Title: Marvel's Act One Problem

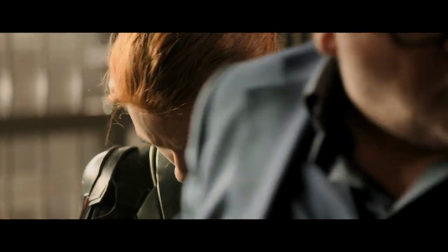(12:18)
So the only reason it's here as a plot point is to justify the two characters talking for a whole long while.
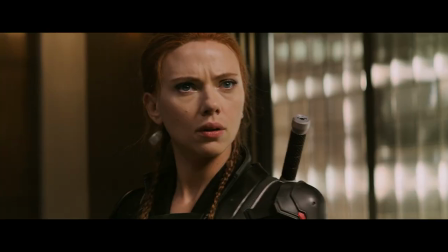(12:25)
But the only reason they need to talk for a whole long while is because there are so many plot points this scene needs to touch on that weren't established earlier.
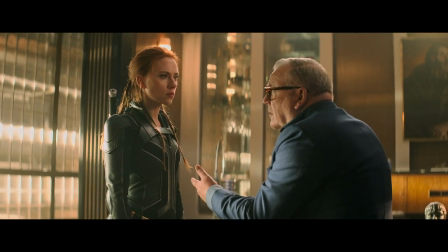(12:33)
In this one scene, we're covering Nat and Dreykov's relationship.
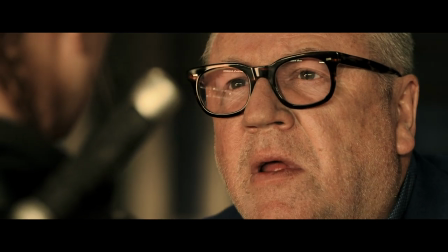(12:36)
We've got to retell the audience that Dreykov basically raised Nat to the point that he can see through her face disguising technology.
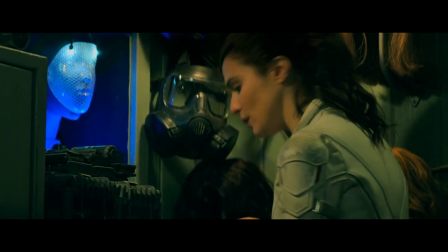(12:44)
Two, we've got to go over Nat and her mom's plan. Three, we've got the taskmaster reveal.
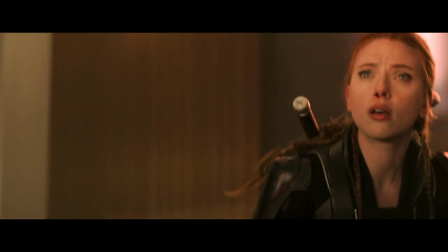(12:49)
Four, we got the pheromones reveal. And five, we got the whole evil plan explanation.
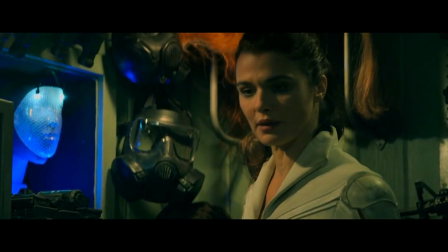(12:53)
Now other than Nat and Melina's plan, all of these plot points are ideas that could have conceivably been handled in the first act of this film.
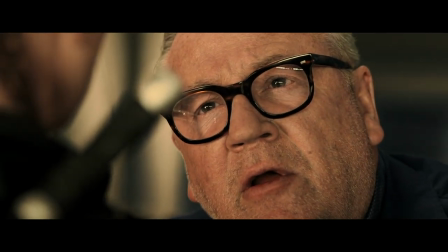(13:00)
The real problem here is that this is the first scene in the movie where Scarlett Johansson and Dreykov get to actually talk with one another.
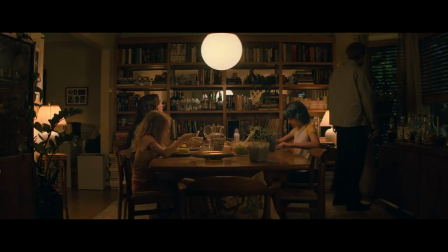(13:07)
Okay, let's do a quick recap. The movie opens with a very effective scene.
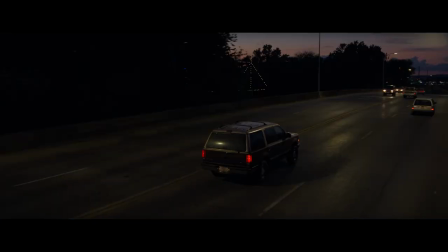(13:12)
Natalie is living a good life with a good family in Ohio, but they are all actually Russian spies and her father having completed his mission needs to escape.
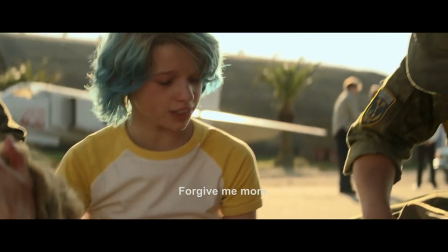(13:20)
They do and fly off to Cuba. In Cuba, we get the one establishing scene with Dreykov where he has Nat's family broken up.
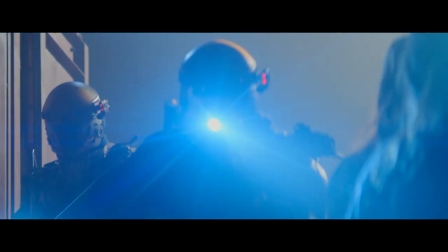(13:27)
The title card hits and then so much happens,
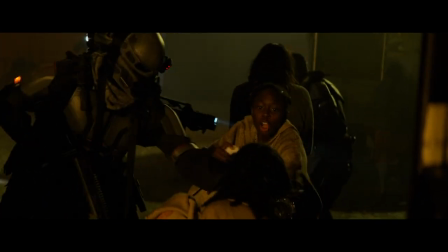(13:31)
like more happens in the title card sequence for this movie than happens in the entire rest of the film.
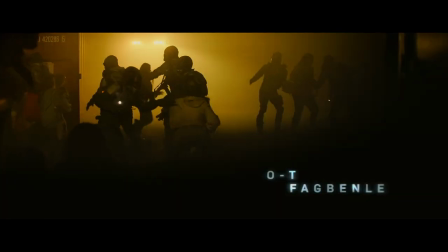(13:37)
You've got this extremely frenetic and confusing sequence that I can't help but feel left most viewers scratching their heads.
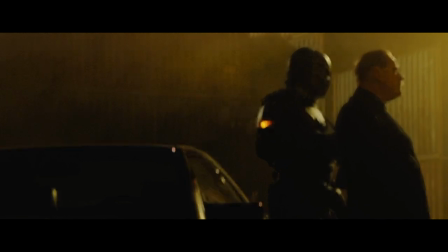(13:43)
It whips through Natalie's training as a Black Widow, as well as Dreykov's rise in political influence, but intercuts so much imagery that is, well, it's just a mess.
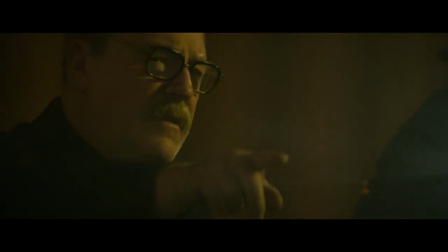(13:52)
So my question is, why isn't what happens in the credit sequence part of the actual movie?
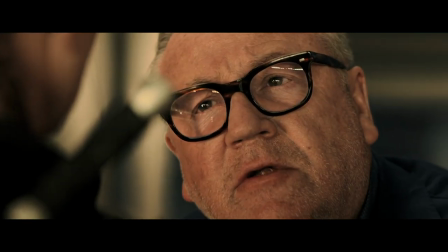(13:57)
If she's going to face off against Dreykov at the end, why not show scenes where she is being trained as a Black Widow?
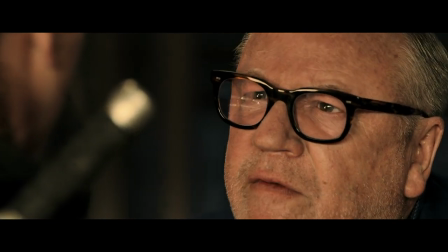(14:03)
A sequence that could have shown us the abuse she endured under Dreykov and got us emotionally invested in his ultimate defeat.
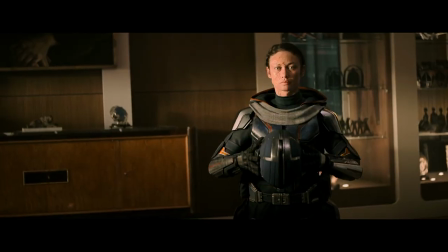(14:10)
If we want to end this movie with Natalie feeling guilty about hurting Dreykov's daughter,
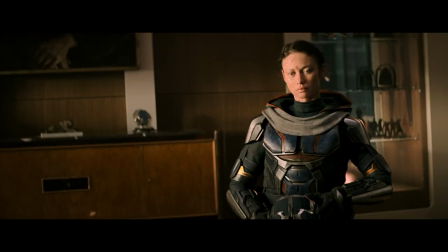(14:15)
why not have scenes at the beginning that showed what her relationship was like with Dreykov's daughter?
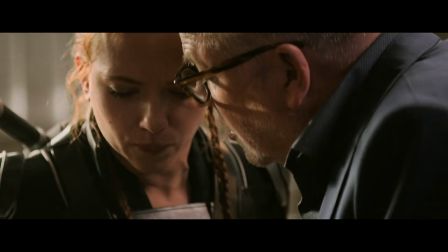(14:20)
If Dreykov has a special smell that stops people from attacking him in Act 3,
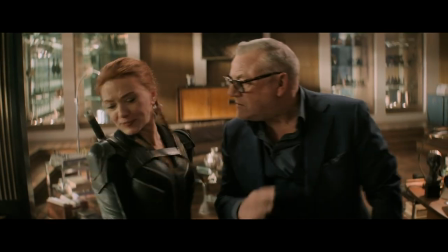(14:24)
Why not have a scene where someone tries to attack him but fails because of the smell tech in Act 1?
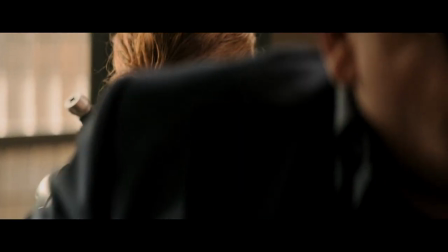(14:29)
That way you don't have to do the whole explanation while it's happening.
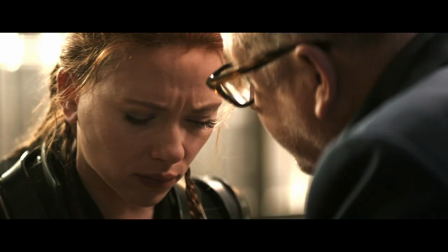(14:33)
The movie repeatedly tries to tell us that Dreykov is really important and that Natalie has a long-standing grudge against him.
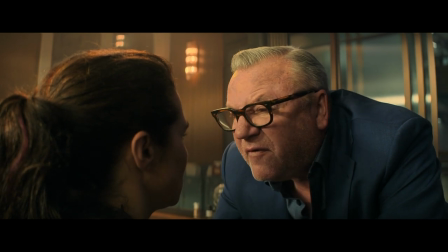(14:39)
But emotionally it all falls flat because we didn't see it. In their one major scene together, both of them have to keep saying things to re-establish their basic relationship.
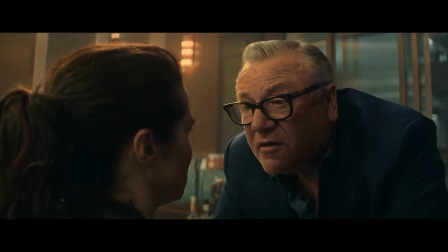(14:48) When you look into the eyes of a child you have raised, no mask in the world can hide that.
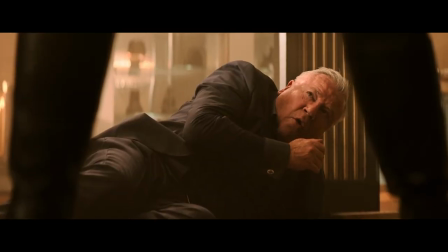(14:55) You took my choices and tried to break me, but you're never going to do that to anybody ever again.
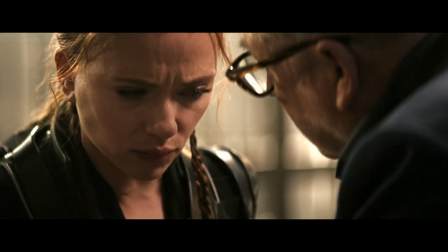(15:00)
I feel like these lines exist because the film knows it did not succeed in investing the audience in Natalie defeating Dracov, or even what their basic dynamic was.
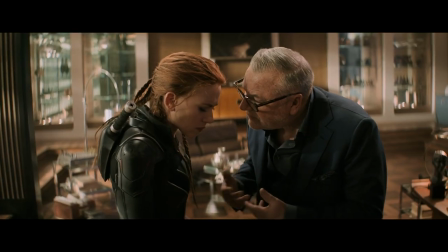(15:09)
So it has to keep reminding us in the moment to justify what's happening.
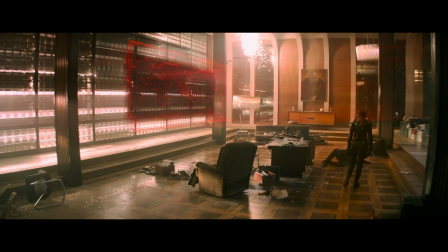(15:13)
This is not how you want the climactic scene between your protagonist and your antagonist to go.
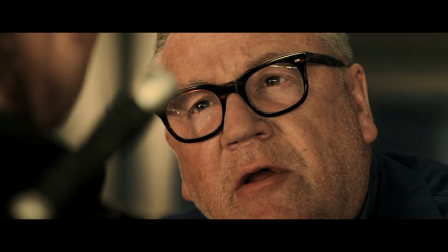(15:19)
When you have a scene like this where the two finally face off, that's the time you want the characters to be able to focus on what's really at stake in the movie.
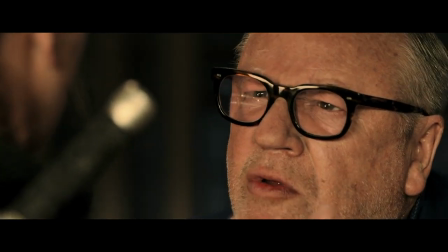(15:26)
The theme. You want to see a clash of ideas. You want the audience salivating for the hero to win.
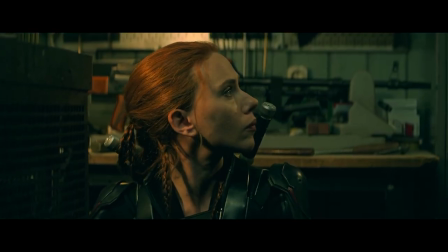(15:30)
Slick little flashbacks showing that the hero actually has a plan when we thought they were the ones being surprised are fine,
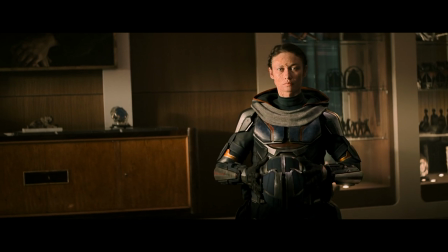(15:36)
but grinding everything to a halt to deliver exposition on almost every major plot point in the film is really not.
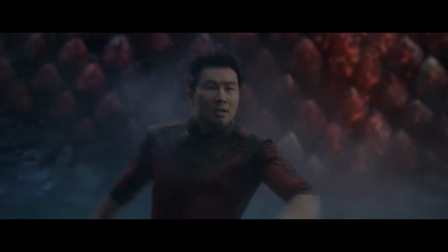(15:42)
For better examples of this, you need only look at the other movies I've mentioned in this video.
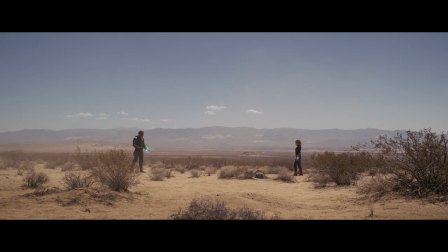(15:47)
Because even though I think those movies can also be improved, at least you know how to feel by the end when the hero and the villain are fighting at the climax.
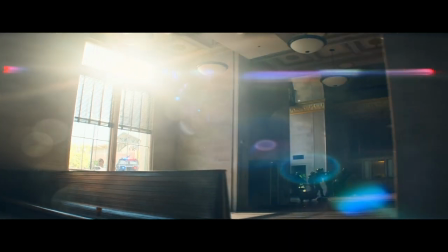(15:55)
Now, I think part of the reason that we don't see some of these scenes is because this movie has to pull off a
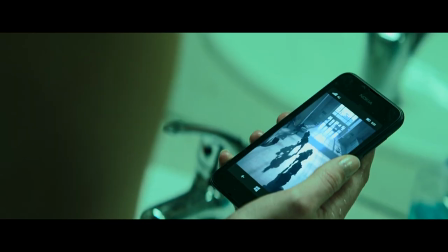(16:00)
ridiculous juggling act in order to keep the continuity of itself straight within the MCU.
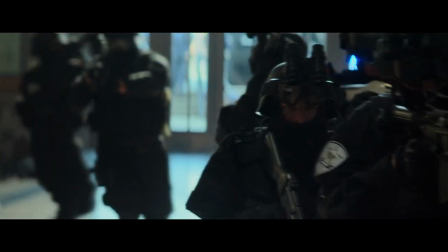(16:05)
A problem so complicated I'm not even going to attempt to unspool it. But the other reason we don't see, for instance,
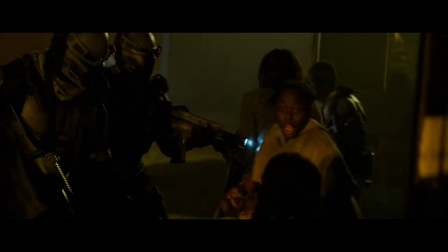(16:11)
any of Nat's early life as a Black Widow is because that would involve showing tough scenes that include things like human trafficking, torture, mutilation. And this is a movie made by the Disney Corporation.